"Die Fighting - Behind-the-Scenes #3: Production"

Our choice of cinematography was that we wanted to blur the line between fiction and reality,
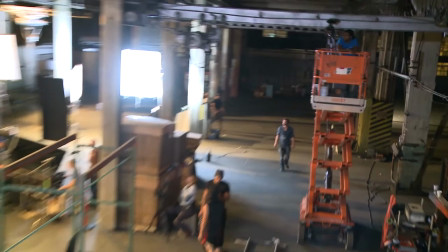[0:40]
but without going too far into a shaky style of cinematography, such as in Blair Witch Project or Cloverfield. So I made the choice to have all the camera angles and movements, simulating surveillance cameras, meaning we would only film where surveillance cameras could be positioned.
Good shot.
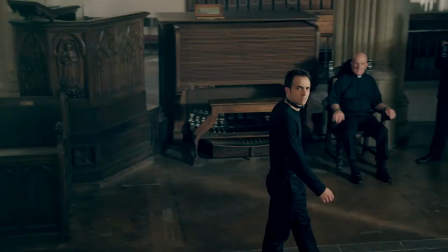[0:58]
But this causes problems along the way, because it's hard to capture the emotions of the actors without real close-ups. But on the other hand, it taught us to keep the impression all through the film that someone was spying on them.
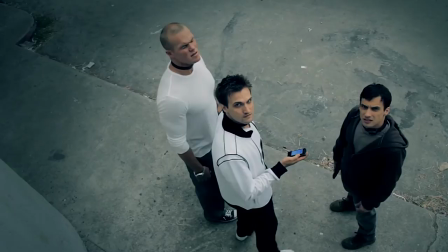[1:11]
And that gave a kind of reality film dimension to this project.
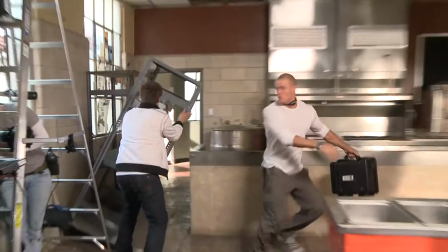[1:17]
Usually location has a big influence on how you're going to choreograph your fight scenes. As you always want to try to interact as much as possible with your surroundings. However, in that movie, we had to keep it cool. As cause was an issue for us.
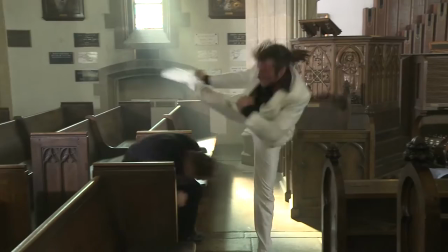[1:33]
Like for example, during the fight scene at the church, there are many things that we would have gladly broken, but we could not afford it, so we have to make sure that nothing is damaged.
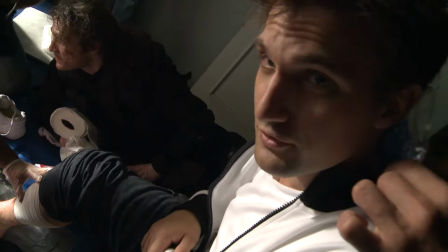[1:45]
With all the action scenes we had in this film, we were lucky that no one really got injured.
The first injury.
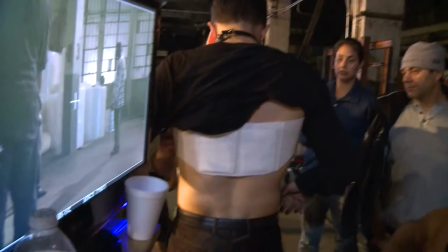[1:50] This may have to slow things down. Not a big deal, but it just hurts. It's small.
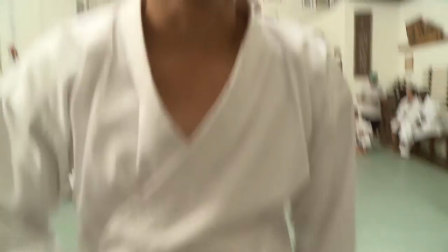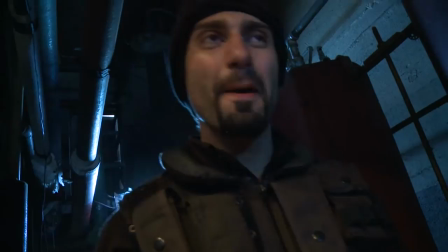[2:00] I just got kicking the balls with fame here. I mean, endured very badly.
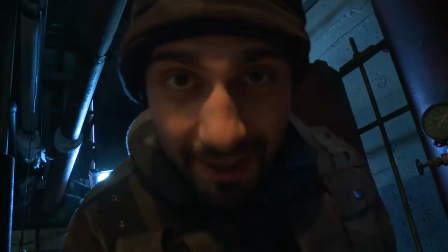[2:06]
Gray got his head through a window, Loan hurt his leg, and I got my face kicked in a few times.
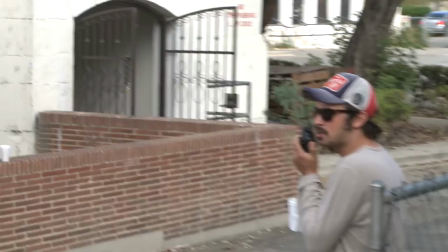[2:12] And that is the price of success. The price of success, man. Action squad, of course, action squad.
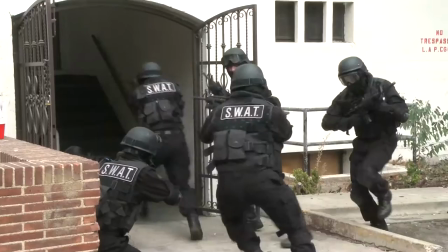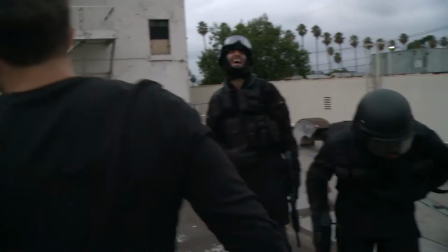[2:26] Gray Michael is here. That's a pretty tough day today, you know. Oh, that's what she said!
At the hospital, the stuntman who was also playing the leader of the church, was supposed to go through a sugar glass window with his head.
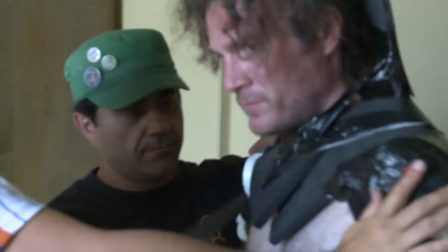[2:43]
But because it was so hot, the sugar glass had melted. So we asked him if he was willing to try to break the real one, and he agreed to it.
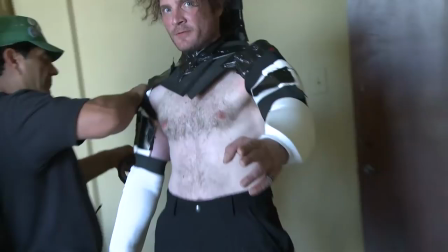[2:51]
And as it is very hard to break, everyone was tense and scared that he would hurt himself.
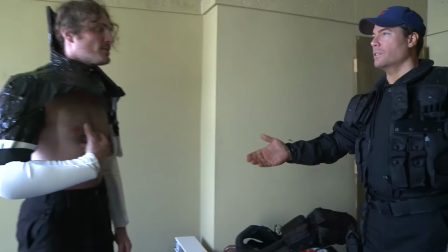[2:56] You are under arrest. Oh, you're the one who went through the window? It's nice knowing it, I mean, seriously.
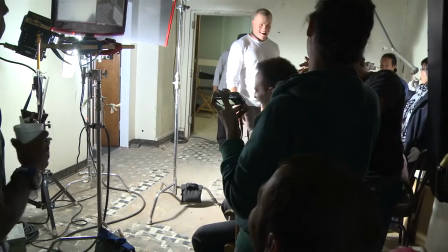[3:03] Go for real, and action!
So, when the glass didn't break, we all started to laugh nervously.
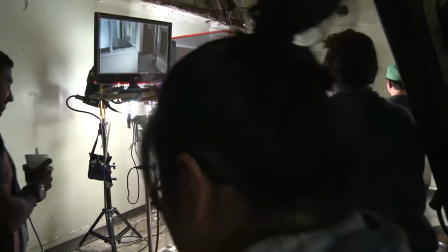[3:15]
But the second time, it did great, and the glass broke nicely.
And cut!
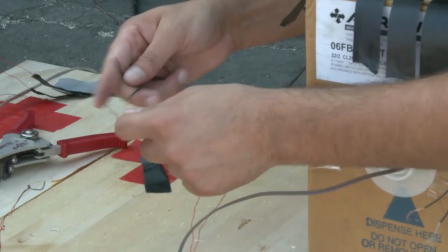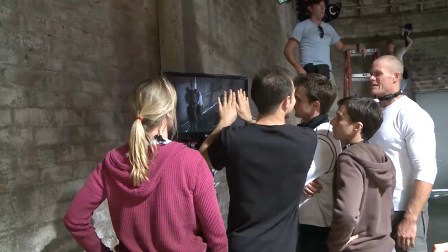Once we got into the warehouse, it's like cement and we started out with, you know, some padding here and there,
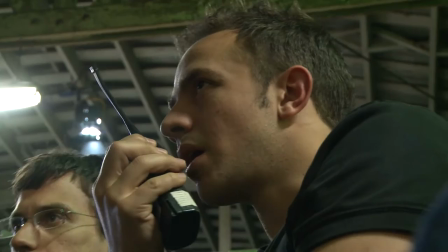[3:41]
and then we're just like, okay, let's just, let's just take it out and see what happens. And we did it about 10 times.
And action!
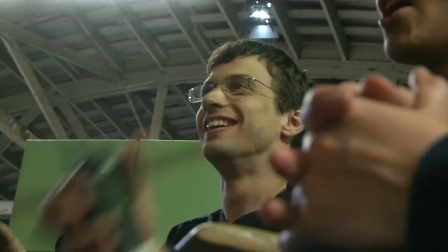[3:54] And catch!
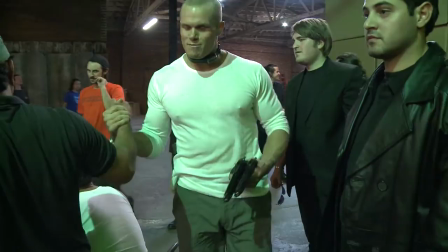[3:57]
The last take, I was just like, okay guys, I can't do this anymore, I can't roll through.
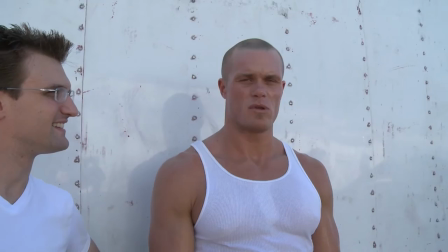[4:03]
Like, you know, it was worth it. It was definitely tough.
It is so fucking tough here. 105 degrees, in the middle of LA. And we're melting. We're melting and smiling.
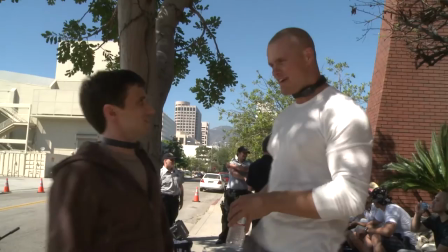[4:15]
There was definitely some times where, you know, we took some falls.
As long as I kick out the window today, we're good, right?
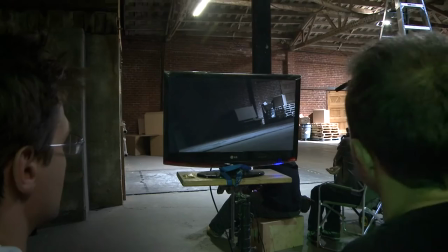[4:25] First-tense injury?
I think at the end of the day, we're like, oh man, we got it.
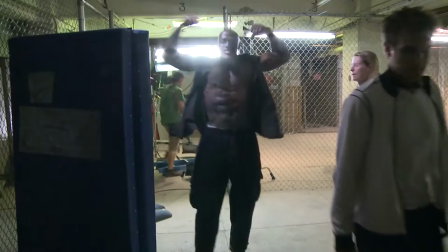[4:33]
And it's like, all that pain just went away.
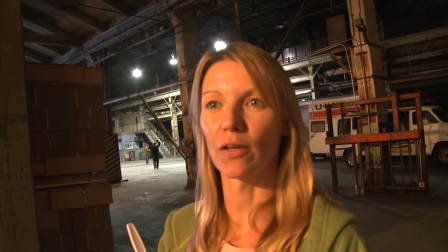We just need a lot of time, a lot of crew, and a lot of lights.